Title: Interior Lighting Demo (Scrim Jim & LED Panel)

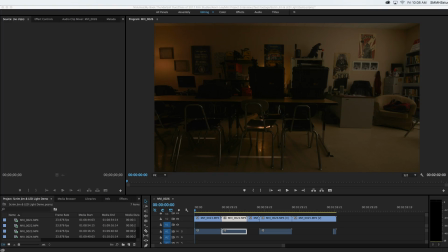(0:00)
All right, this is Mr. Dobler, and I just wanted to give you a quick demo of how you might go about trying to figure out the lighting that you want to accomplish for an interior scene, sort of like the one that we see, this classroom scene,
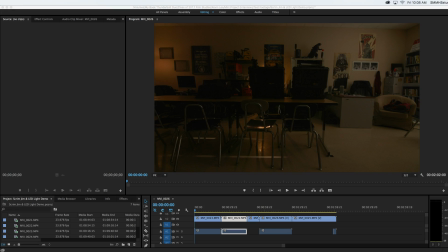(0:14)
where you can take kind of an ordinary location, and if you're strategic, you can, very quickly and very simply make some modifications to the light that give you the kind of feel and the kind of illumination that you are going for your
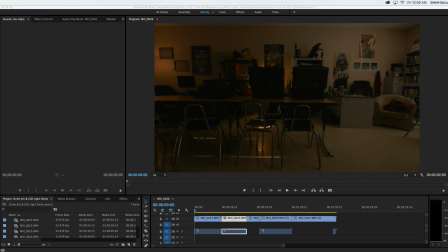(0:31)
scene. So, one of the best things to do right off the bat, of course for interior scenes, is when you get into a space, just turn the overhead lights off. See what's already in the room. If there's anything coming through the window, sometimes it's hard to notice what you've got in the room,
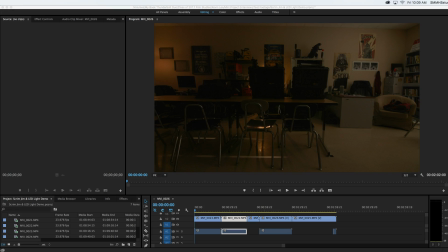(0:50)
especially if there are strong overhead lights, like in a classroom. So turn those overhead lights off and just turn the camera on and just see what the camera sees. And you can tell right away we've got some nice ambience coming from the lamps in the back. That can, be something that we use for practical lighting,
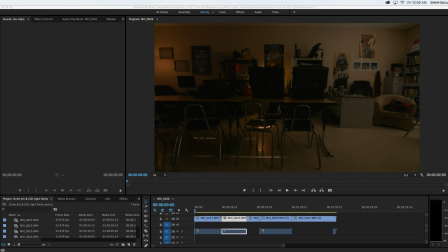(1:11)
if that fits our scene, or we can kind of let some other lighting kind of overpower those lamps. It's our choice. We also have a window that is placed on the right side of the scene. And right now the curtains are in front of the window and the blinds are closed.
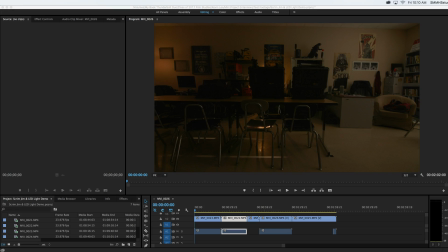(1:29)
So what we've got coming through there is just a very small amount of natural lighting. So one of the things that we know is we want light to have a strong direction. So let's create a direction and let's just open up those blinds and see what happens.
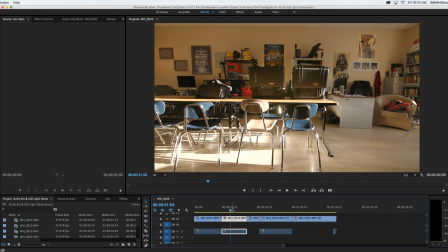(1:46)
Whoa! Talk about hard lighting. All right, so the direct sun is shining right through the window, and we can tell that it's hard lighting because of the shadows and how defined that they are.
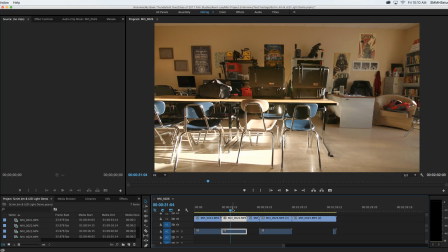(2:01)
This is creating a couple of different problems. First of all, if we put any people in this scene, we are going to have lighting on them that is probably not going to be flattering, especially if this is kind of a character-driven scene.
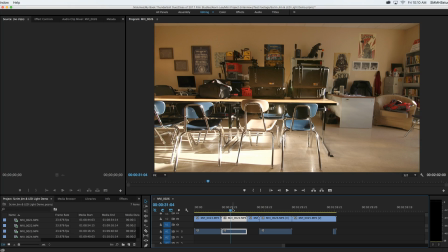(2:16)
And then, not only that, but we are creating strong areas of highlight and strong areas of shadow, just because of the range of bright to shadow that we have in the scene. So that's going to give our camera difficulties.
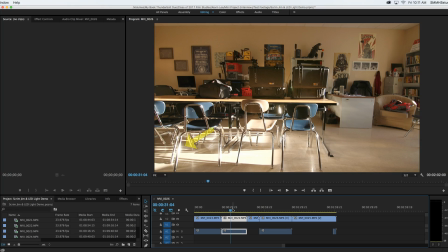(2:34)
We can even see in the reflection in the chair leg and kind of areas on the floor and the chair itself. We're kind of losing some of the information there, some of the highlights. So we want to kind of tone that down a little, but we know that if we close the window blinds,
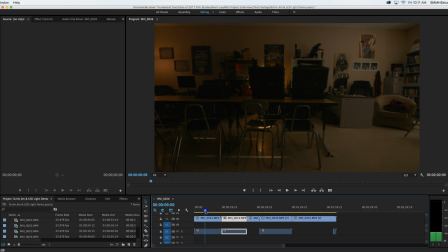(2:52)
it's too dark, or then we kind of also lose a lot of that direction.
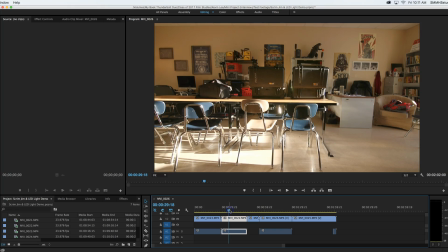(2:57)
So what do? Well, let's try using our 8x8 Scrim gem. So if we set up the Scrim gem and mount it on a C-stand and just put it right in front of the window to the right, here's what happens. Big difference.
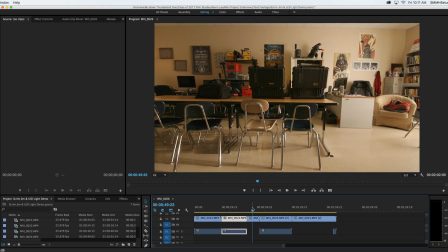(3:16)
Now, the benefit to the Scrim gem is that it cuts down on a small amount of light, about 2/3 of a stop, so you don't lose a lot of your light that's coming through the Scrim gem.
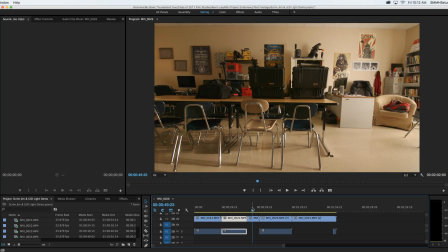(3:32)
But it does diffuse it quite nicely, and so in essence, the Scrim gem is like a big softbox for a window, let's say. Or you could put light panels behind it and blast them through the Scrim gem. And in effect, what you're doing is creating a large 8x8 light source.
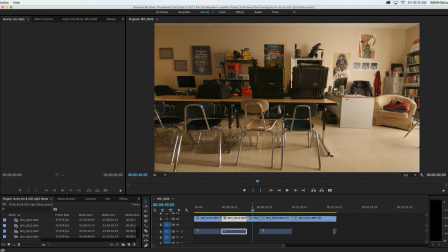(3:48)
And the effect of that light source is that it's going to not only create more even lighting, but it's also going to diffuse a lot of the harsh shadows.
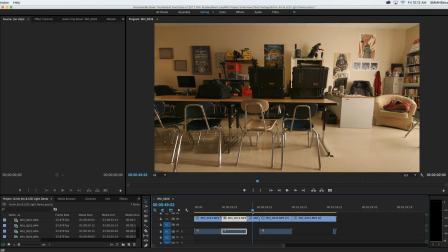(3:58)
So pay particular attention to the shadows created by the chair legs, and you'll see the difference in how much those shadows soften up just by putting the Scrim gem in front of the window. And of course, we don't have any areas of blown out highlights.
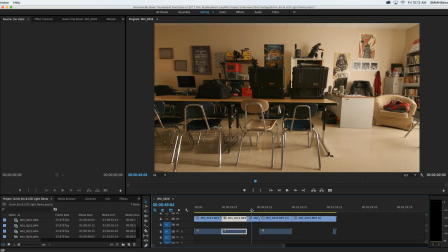(4:16)
We've evened up the kind of the shadow in the lit areas. And this is just kind of a nice area light. Now, we have lost a little bit of the emphasis that we had on the lamps.
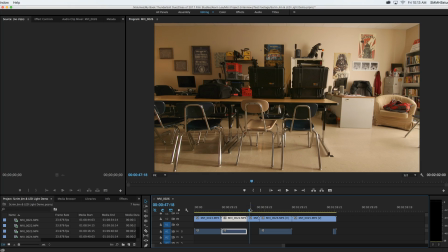(4:31)
All right, so we don't notice the lamps as much just because this light is still very strong and it's kind of overpowering those lamps. So again, if we like that ambiance, there are a couple things that we could do, a couple modifications.
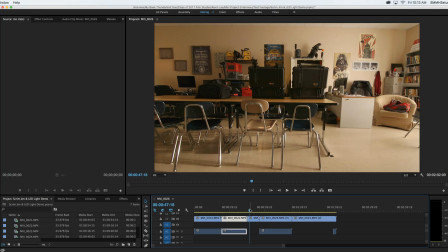(4:45)
So one thing that we could do is we could kind of cut back on that light coming through the window by partially flagging it. So all I did was I took one panel of the curtains that are on the window and
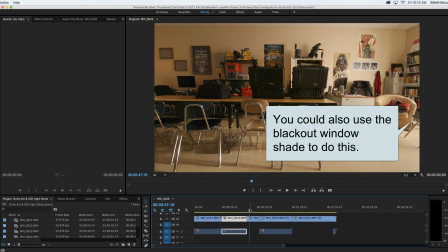(5:00)
they're both pulled back at this point. So I let one kind of hang in front of the window as sort of like a flag.
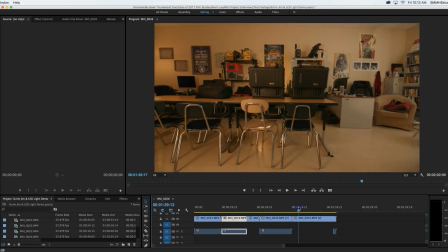(5:07)
And then that creates this kind of a scenario.
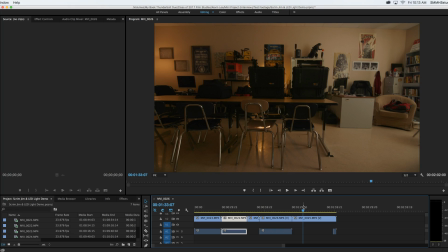(5:13)
So now we've got about half as much light coming through the Scrim gem. It's still soft, as we can tell by the shadows, and it's much more even. It's still directional,
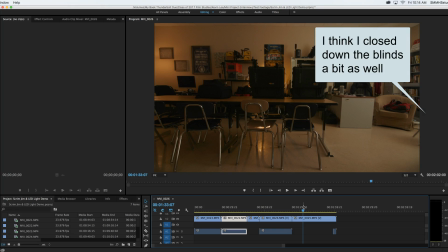(5:26)
but it doesn't have quite the intensity that it once had with both curtain panels open.
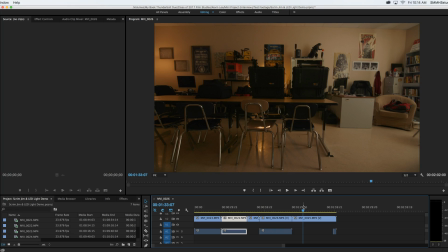(5:36)
And so what you notice immediately is that those lamps in the background become much more of a part of the feel of the scene. A lot more ambiance is coming from those.
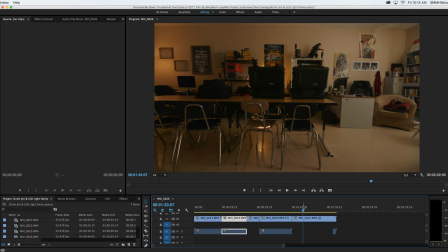(5:50)
Now, if this is sort of your shot, and that works for you, then that's great. But let's say, for example, where those cases are, you've got a character that's sitting there facing the camera,
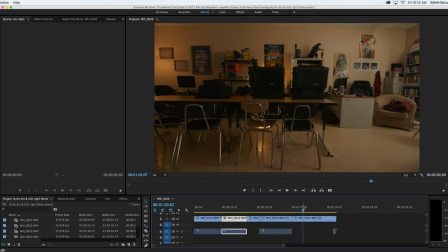(6:05)
and you can tell by the cases that that character's face is not going to be well lit, and that may again be what you're going for. But let's say that you want to brighten that up just a little bit.
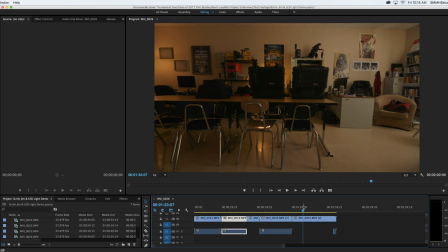(6:20)
Think about the way that the room is lit at this point. We've got two lamps that we sort of know are there. So if we kind of have a lamp-like source coming from, say, the direction of the camera
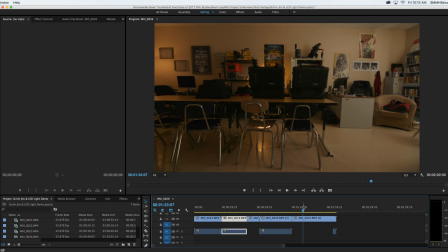(6:34)
that is falling on those cases, that's going to make sense in this scene. So what we can do is we can set up a light panel just to the camera's left, and we want to imitate the color temperature of the light.
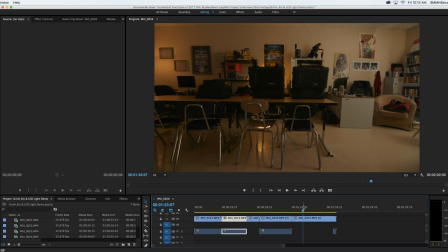(6:53)
So we can put a half cut of CTO, convert to orange gel, on the light, and that'll warm the light up, because remember, those LED panels are balanced for daylight. So it'll warm that up, and it kind of will give the impression that there's a lamp elsewhere in the room.
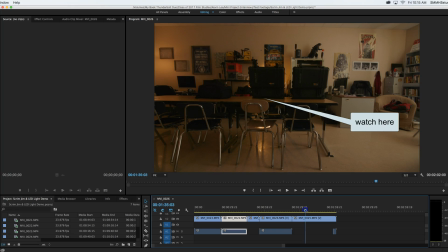(7:10)
So let's kind of see what that might look like. So we scrub forward a little, and you can see as we brighten up that LED fixture just to the left, you see the effect it begins to have
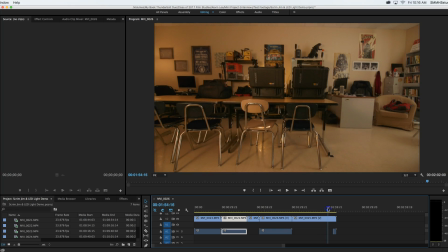(7:25)
on the scene. And notice that it looks very natural. It looks like it blends in. It doesn't look like we have an LED panel sitting to the left of the camera.
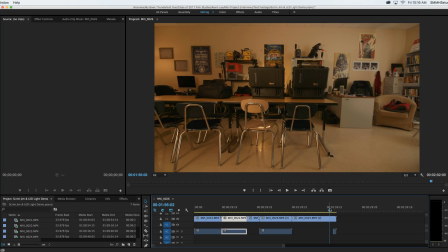(7:38)
It looks like there's basically another lamp in the room. And so it's a nice way to kind of augment and support the practical lighting that's already in the room, which again goes back to the idea of when you get into an interior space,
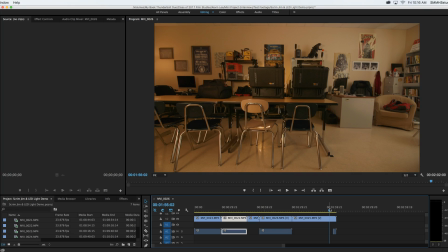(7:55)
turn off any overhead lights and see what you've got. And then if there are any lamps in the room, turn those on and just kind of see how the room feels with those practical lights on.